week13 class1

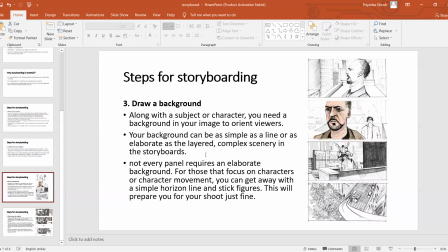(32:46)
Again, backgrounds are very, very important, right? That where my action is taking place, where the character is standing. All right. So along with the subject or character, you need a background in your image to orient the viewers.
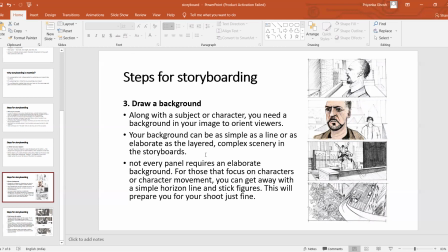(33:02)
You will inform the viewer where your character is. Your background can be as simple as line or as elaborate as layered complex scenery in storyboards. Right. But whatever it is, it can be simply drawn or whether it can be more detailed.
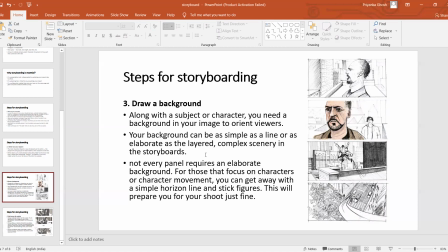(33:20)
It needs to be very clear. Okay, if I am looking at the storyboard, I should understand, okay, these are buildings, or this is in the background is a countryside, or the background is a sea beach, or whatever it is.
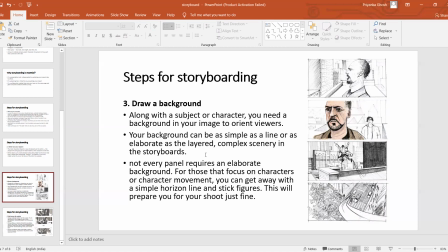(33:36)
Okay, so it should be clear. The idea should be clear. The drawing style depends on you. Not every panel requires an elaborate background. For those focused on characters or character movement, you can get away with simple horizon lines and stick figures.
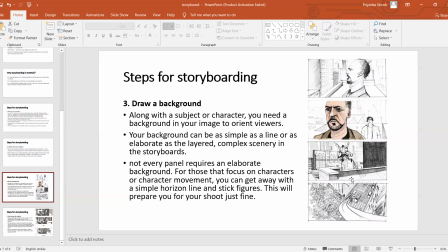(33:52)
This will prepare you for your shoot just fine. For example, look at this picture.
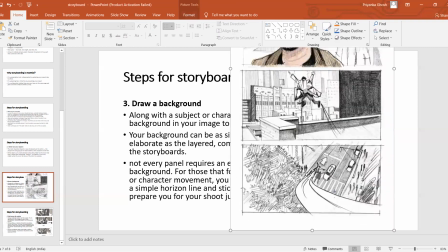(34:01)
Okay, now this shot have a detailed background because the background is mainly in the shot. The character is, this is a long shot. The character is jumping, right? The character detailing is not that much, but there is a background detailing.
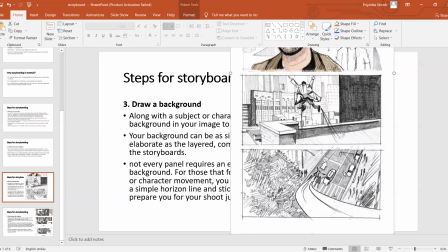(34:18)
Right? Even here also, there are cars, there is a road, there are people on the road, all those detailings are there because that is what is mostly in the shot. The character is very, very small, all right?
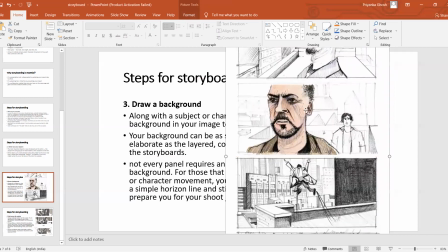(34:32)
But in this shot, in this top shot, this is a close-up shot of this character face. its color, it's much more detail on this shot, but on the background, there are very simple lines that describes this is a city.
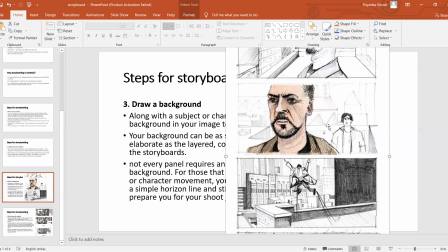(34:48)
There are buildings behind the character, but not that much detail is required because this is a close-up shot. So the focus is on the character's face, not on the background.
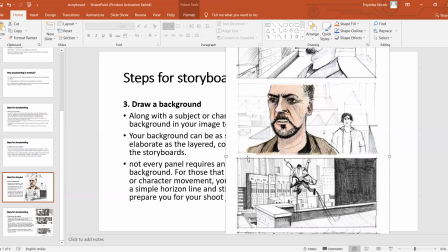(35:00)
Everything will be blurred even in the camera shot. Okay, so not in every scene you need to do the same kind of detailing.
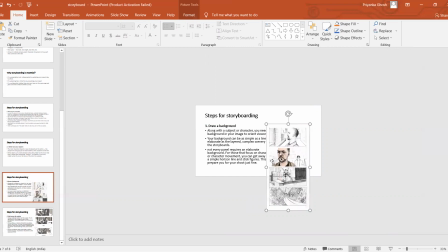(35:08)
It depends on what kind of scene you are, what kind of shot you are showing. If there is a shot where the character is important, the background, it can be just suggestions or can be very sketchy. But if in some shots where it is more important for the
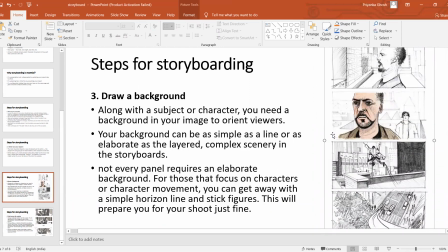(35:30)
background to show, the character in a long shot, especially long shot or extra long shot, where the backgrounds are very, very important,
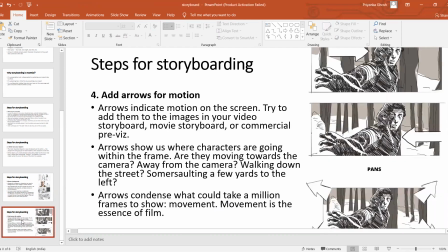(35:38)
then you need to show it in detail. Okay, arrows for motion.
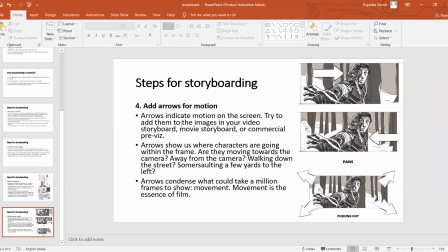(35:44)
For example, we in a storyboard, we use different arrows in before I have mentioned one,
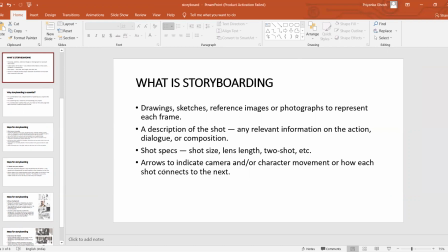(35:52)
arrows to indicate camera or character movement or a cue, how each shot connects to the next, right?
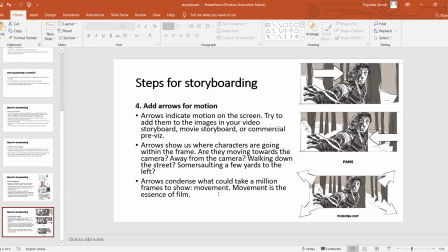(35:59)
So we add these arrows, which are very important part of the storyboarding. Arrows indicate motion of the scene. All right.
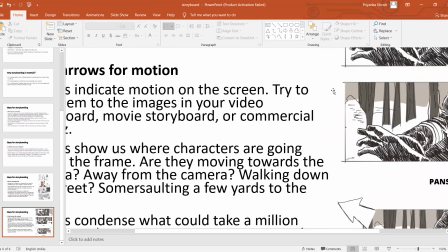(36:09)
So in this top panel, you can actually see that, sorry.
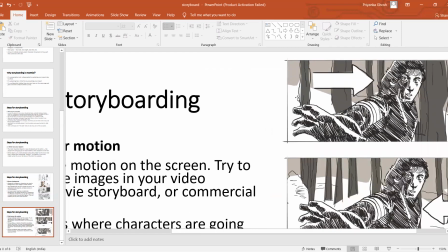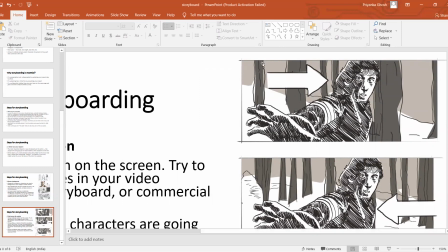(36:24)
You can actually see here, there is an arrow inside this panel. Got it? So this, in the film, it will be, this character is moving that side. The camera is fixed here. The character is moving in the right-hand side.
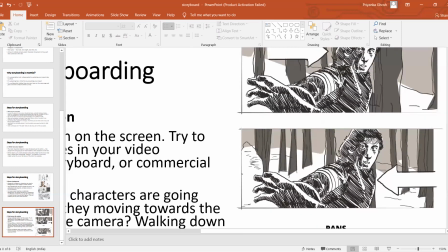(36:43)
Or this one is, the character is moving towards the left-hand side. Okay?